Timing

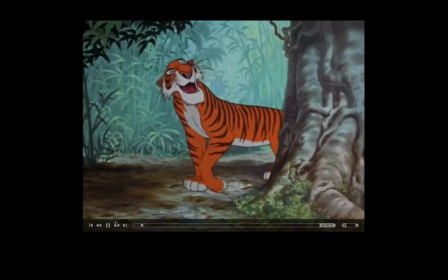(29:08) So in this case here, I'd like a word with you if you don't mind.
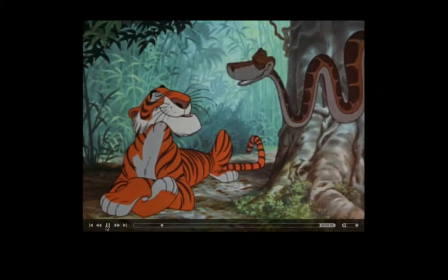(29:14) Shere Khan. What a...
We've got this very confident character here, and the timing, the speed, that basically means the speed in which he moves or does his anticipation can be nice and slow because he has that confidence,
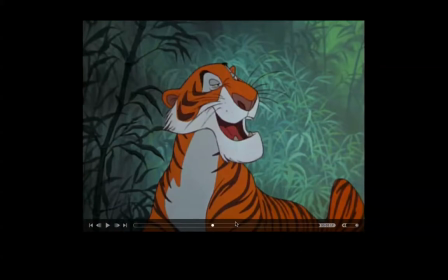(29:33)
and so you might see where he's
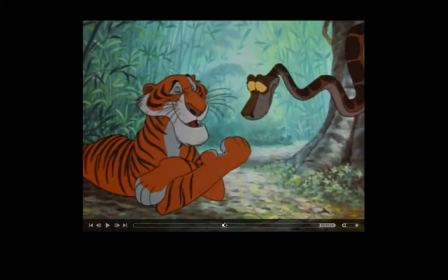(29:39)
where he opens up his claws, for example. He has a look at his hands, and then he slowly goes into this anticipation, and then the contrast is snap.
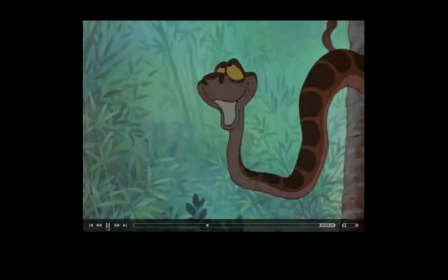(29:52)
Okay, so if we just watch that, for example, let's have a look.
Oh, no, nothing at all. I thought perhaps you were entertaining someone up there.
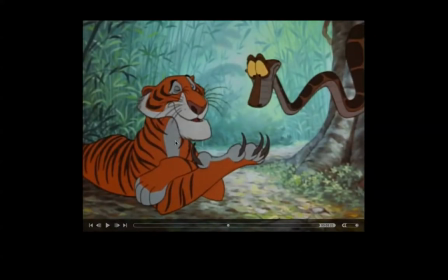(30:01)
It's kind of cool. As opposed to the this character's personality, the way that he's feeling at the moment. The anticipation, the timing of his anticipation might be a lot quicker because he's more nervous. Okay.
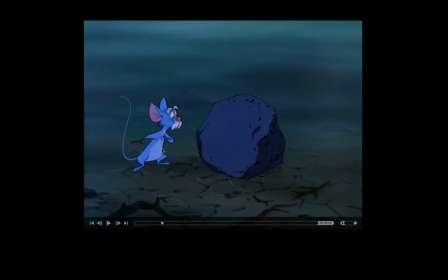(30:22) You're gonna pay.
So this little guy here, his anticipation so he goes from this pose here, and this is his anticipation here.
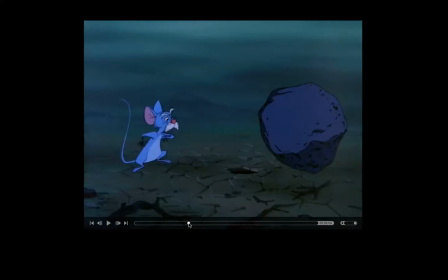(30:41)
Next coming up, there we go. It's quite quick, that anticipation. Going back before you go forward is quite quick. And then even this one here,
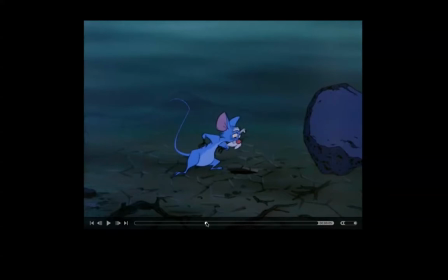(30:56)
this little anticipation, it's very quick, very fast before he comes over here. And once again, the anticipation going down before you move over this way, it's very quick.
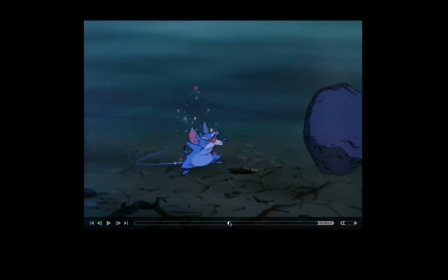(31:12)
Here's a nice little piece of anticipation for this nice broad action here. But you can see that depending on the scale of your character or the size of your character, what they're feeling, then the timing for the way that they move
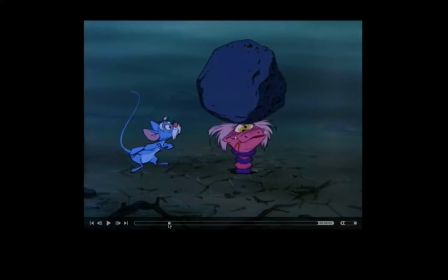(31:31)
or anticipate before an action, it varies.
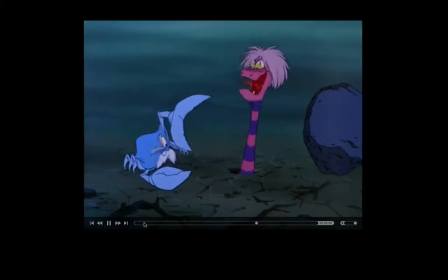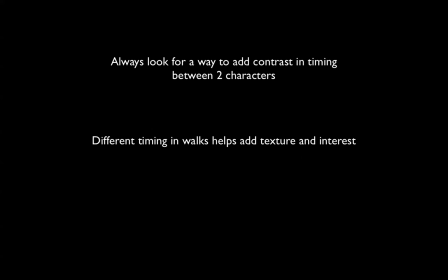(31:48)
So, you're always looking to add contrast and timing, even when there's two characters. So two characters, say, walking. If you add texture, it will add, different timing in a walk will help add texture and interest.
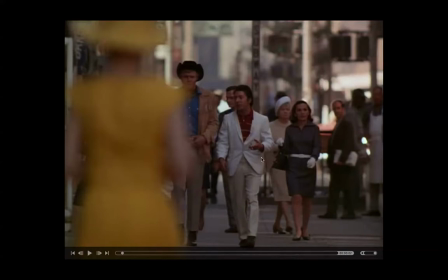(32:02)
So, in this piece here, we've got two characters walking down the street. We've got Voight here, and we've got Dustin Hoffman. I forgot who it was there for a second, in Midnight Cowboy.
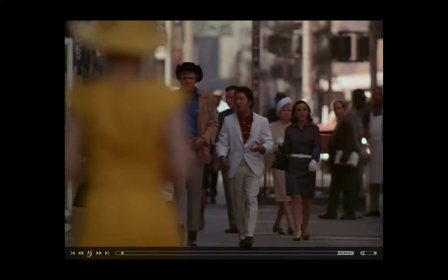(32:21)
And if you just have a look and see the variation in their walks,
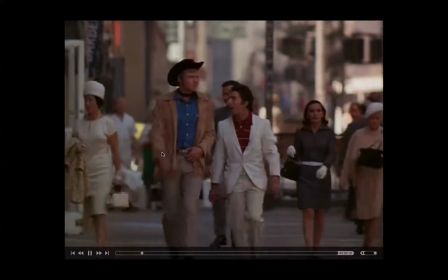(32:28)
it helps add a little bit of contrast between these two.
They gotta have some kind of middleman.
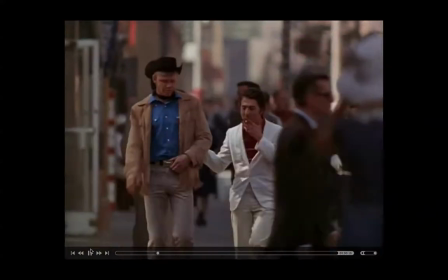(32:37) And that's where old Daniel comes in, you know what I mean? Hey!
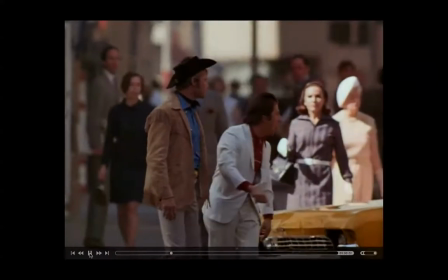(32:42) I'm walking here! I'm walking here! Up yours, you son of a bitch!
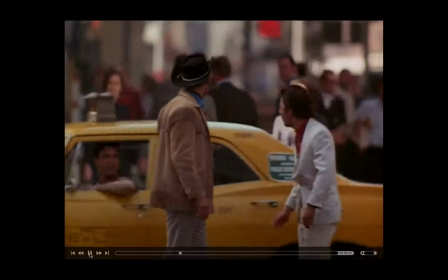(32:47) You don't talk to me that way! Get out of
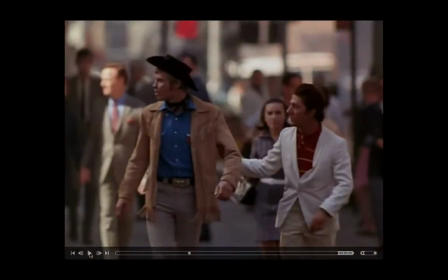(32:51) here!
So for those of you who don't know the history of that shot, you can see here that this wasn't planned.
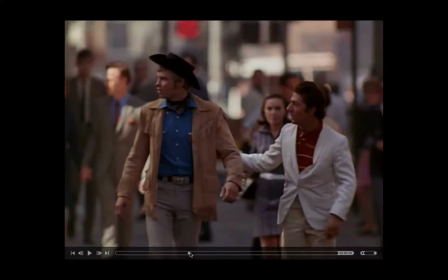(33:01)
That taxi had actually driven into this area that where they were filming this. This area here was supposed to be cordoned off. All of these people in the background here are paid actors. They're extras. And this taxi just about hits them.